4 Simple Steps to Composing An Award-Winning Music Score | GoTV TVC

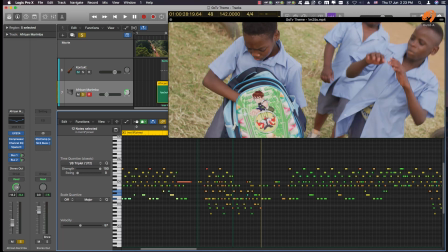[15:43]
So when we start fishing has its own character.
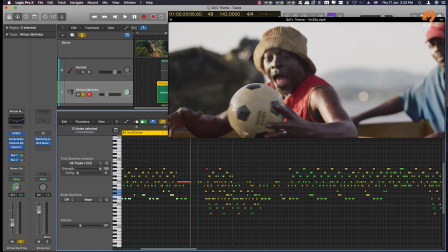[15:48]
When we go to football, when they're playing football, that's its own character.
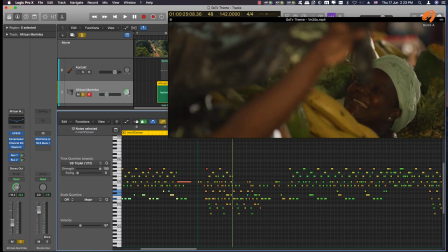[15:54]
Then when we go down to the market, it's slow, because now the reason for us even going low is because I know that sound effects probably here are going to take over with the market.
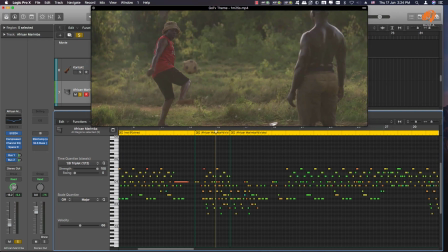[16:10]
I know that there's going to be a crowd of people in the market.
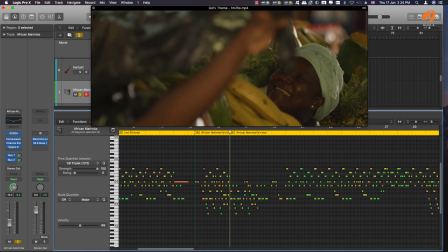[16:14]
So when we go there, I leave space for that crowd with the taking out. So everything that we're doing here is a dance with frequencies. We know we don't want to fight so much with the sound effects. We don't want to fight so much with the Foley. We don't want to fight so much. Now, this ad didn't have a lot of dialogue.
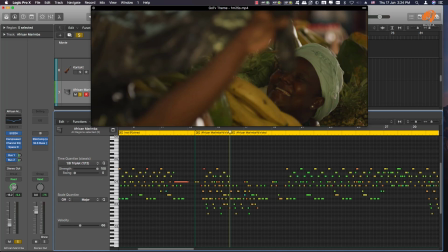[16:33]
So that's that's why sometimes I was risking and playing the full the full spectrum of the marimba. But I know that at this point we're going to have a market.
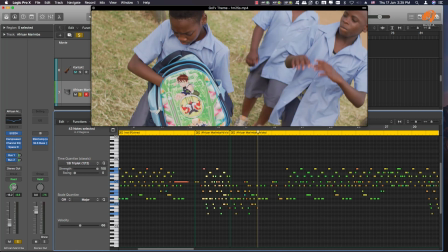[16:50]
Then here we're going to have school. And listen to the school.
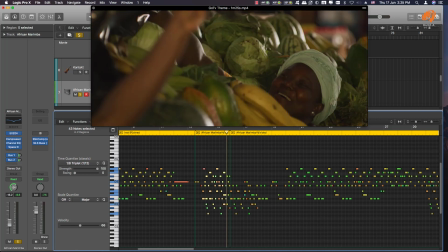[16:56]
Listen how it changes from the market to the school.
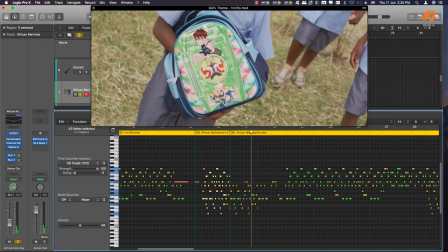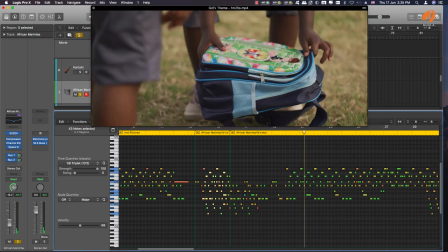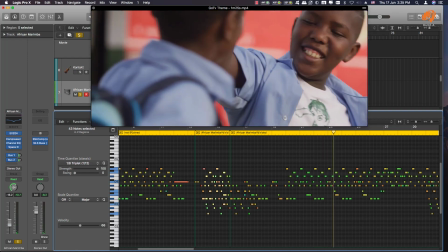[17:11]
So you can see there is at school, I don't play them as hard. You see, so when I'm playing hard, you will see orange and red predominant in the notes.
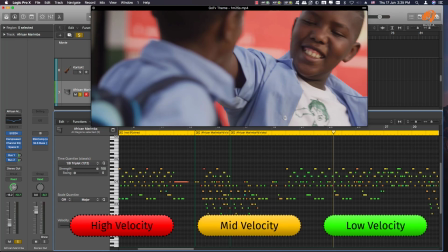[17:25]
But as I cool down, I will go towards green into the purple, green into purple. So right now I'm playing it softly because this boy has just been bullied,
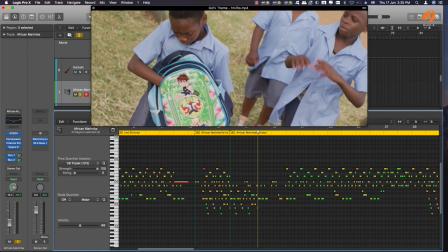[17:39]
and though he doesn't get why he's being bullied.
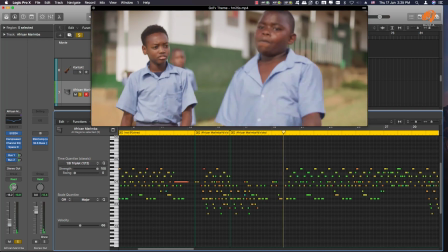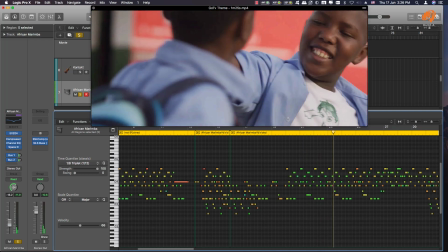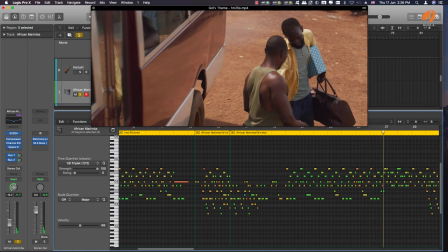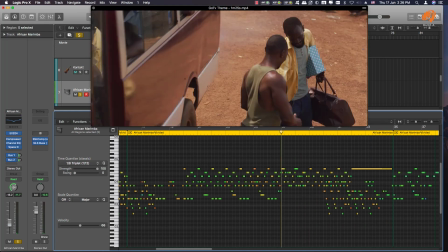[18:02]
Now at this point I change for an upcoming transition of
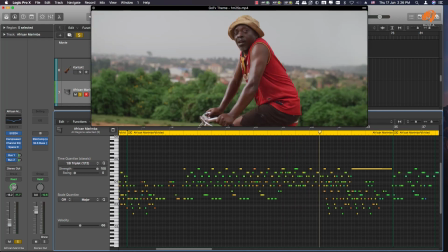[18:11]
this when he's after they've played football,
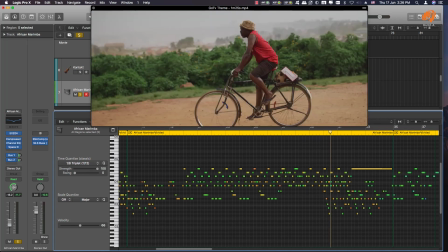[18:15]
he goes back home after buying the GoTV right on his back there.
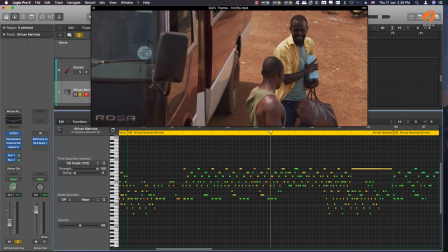[18:20]
So from here, so everyone is going back home.
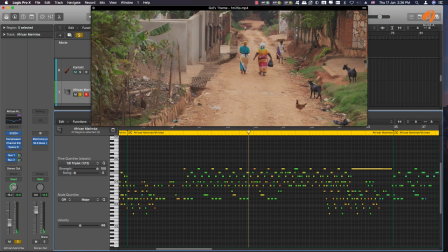[18:28]
So the going back home theme continues from these boys. The ladies are going back home.
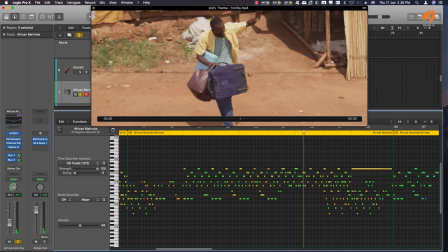[18:35]
The father has come back from the bus, from the trip, into this.
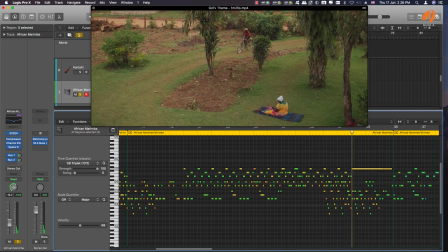[18:41]
Now we're entering the village scene. Now he has come back home. Now at this point I knew that we had to be very emotional,
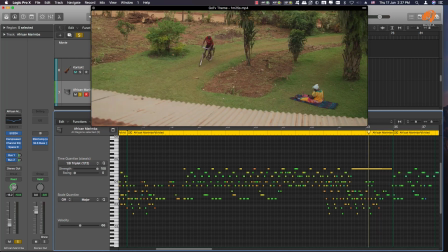[18:55]
because even with how the director shot it in slow motion to evoke an emotion.
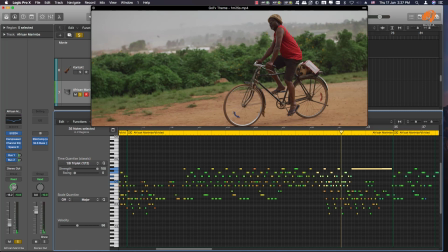[19:05]
And I'll come to why I keep going down and leaving space up. Basically, it's because you want maybe another instrument to speak or to accentuate that emotion.
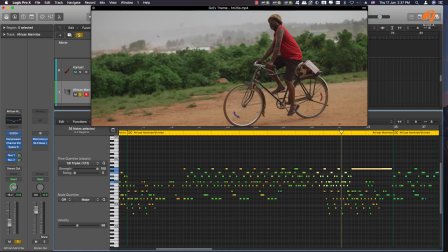[19:23]
So at that point, when I go down, I'm allowing for another instrument to take over in the upper region.
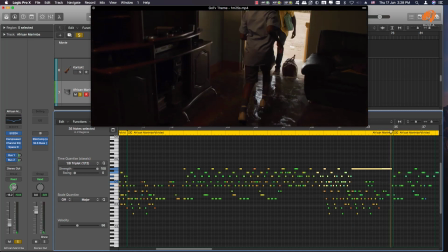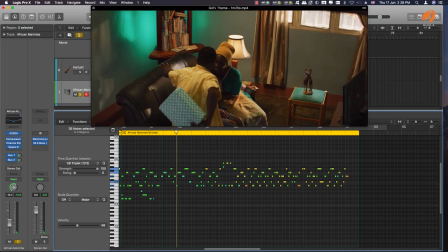[19:42]
Very softly, when they are at home, they give him his present very softly.